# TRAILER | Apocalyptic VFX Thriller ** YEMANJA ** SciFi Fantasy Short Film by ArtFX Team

We are the team of Yemanja, welcome Beyond the Scenes.
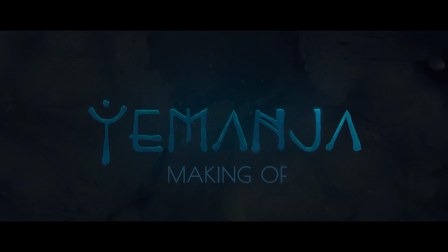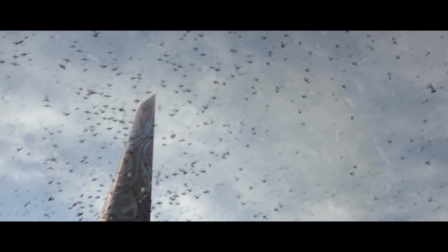0:37 Yemanja is a movie about survival. We wanted to examine a world where people had adapted to their environment in order to protect themselves.
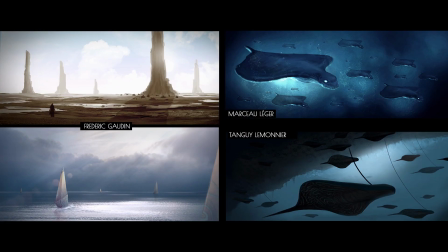0:48 We created an entire world from scratch. This made the pre-production and concept art crucial parts of the process.
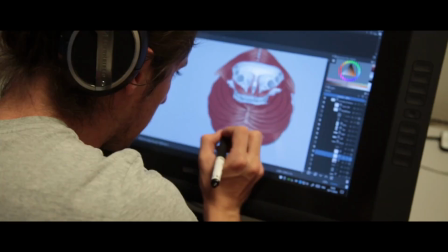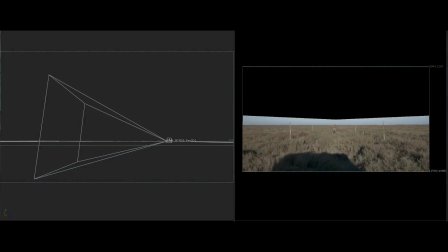1:01 For the first exterior shot, I created the camera movement via Nuke. Then, I organized my 3D space with projections on cards.
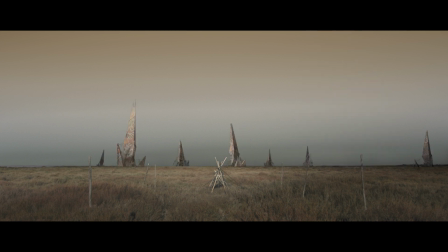1:08 Once the pre-compositing was ready, I concentrated on improving the look of the shot. Using Flora's concept as a base, I did the relating on the plate.
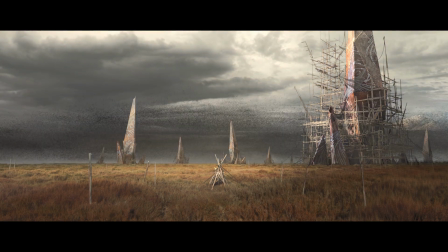1:17 Then, I replaced the original sky to match the new lighting.
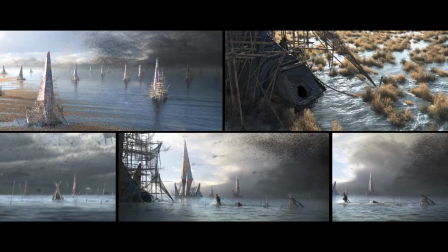1:20 In Farry Shots, I used an animated displacement map to create an ocean surface and define the movement of the water. In my concept, I used sharp lighting to outline the shape of the swarm and make more of a contrast between the different sides of the tipis.
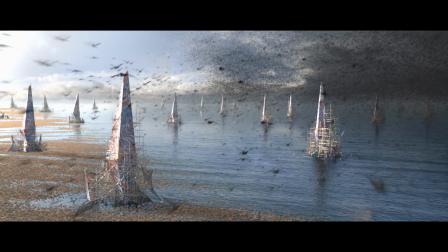1:37 I also made the base of the floating island appear through the water. For the attack, we wanted a dynamic camera movement to add more intensity to our scenes.
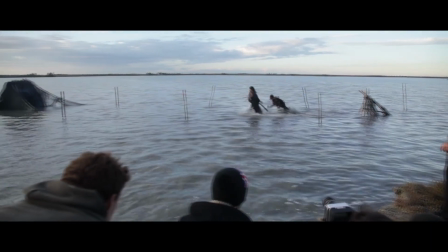1:47 But during the shooting, we filmed it as a fixed shot.
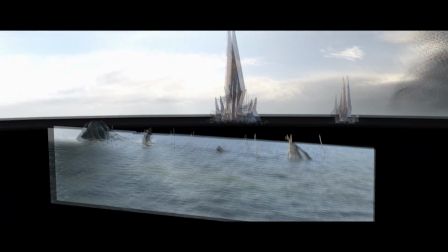1:50 So I faked the camera movement in Nuke by recreating the environment with some projection and CGI.
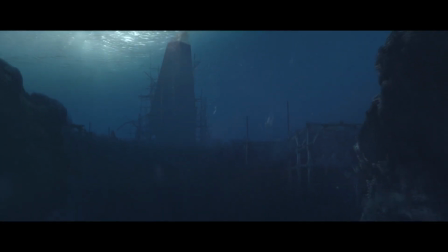1:59 The main problem I had was combing the density of the water in a realistic way.
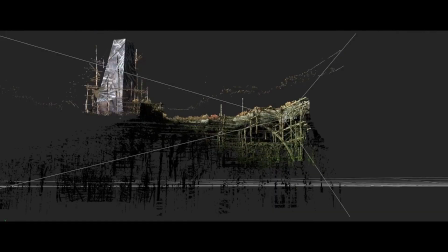2:04 I began by recreating the 3D environment in Nuke using the normal and position passes in order to have more freedom during the compositing.
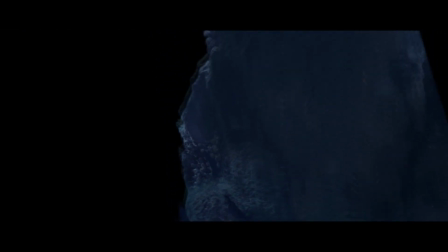2:13 Finally, I used a lot of touchshot projections to find the atmosphere we wanted,
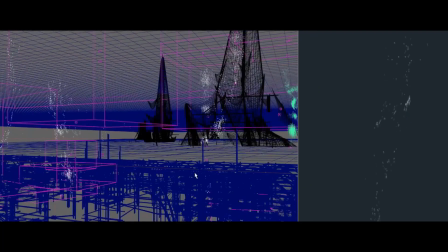2:17 and I created some effects of bubbles and assets floating in the water.
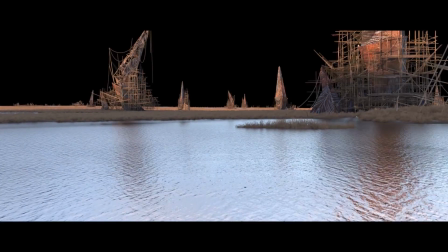2:23 I developed a set extension using CG bushes and an ocean shader to make the scene more dramatic and to allow the audience to fly over the landscape.
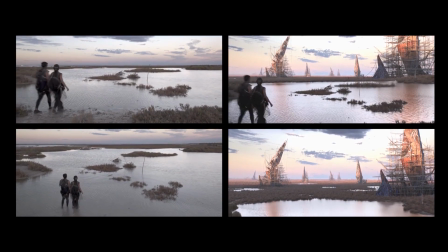2:32 My goal was to create a new camera movement while avoiding deformation in the projected shot.
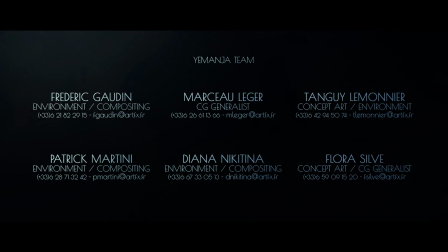All right, so this is just a teaser, but make sure you tune in for the full film. In case you guys don't know, we are doing giveaways, so make sure you leave a comment and like any of the videos on our channel and our community.
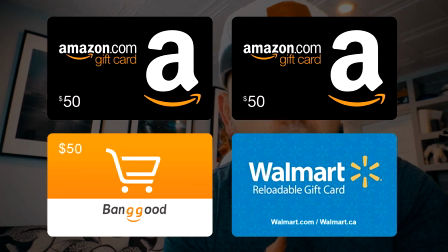2:55 The more comments you make, the higher chances of winning. We're going to be doing a giveaway every month on the 1st and giving shoutouts to everybody who participates.
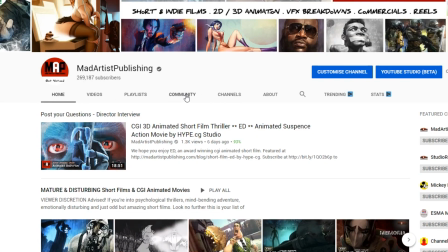3:03 If you haven't checked out our community section, click the button. That's where we're posting all the latest and the greatest and digging up films from our archive for your enjoyment. Thanks for tuning in. Click that like, click that bell, and subscribe. That's what keeps us going. That's what keeps us growing. I'll see you guys tomorrow.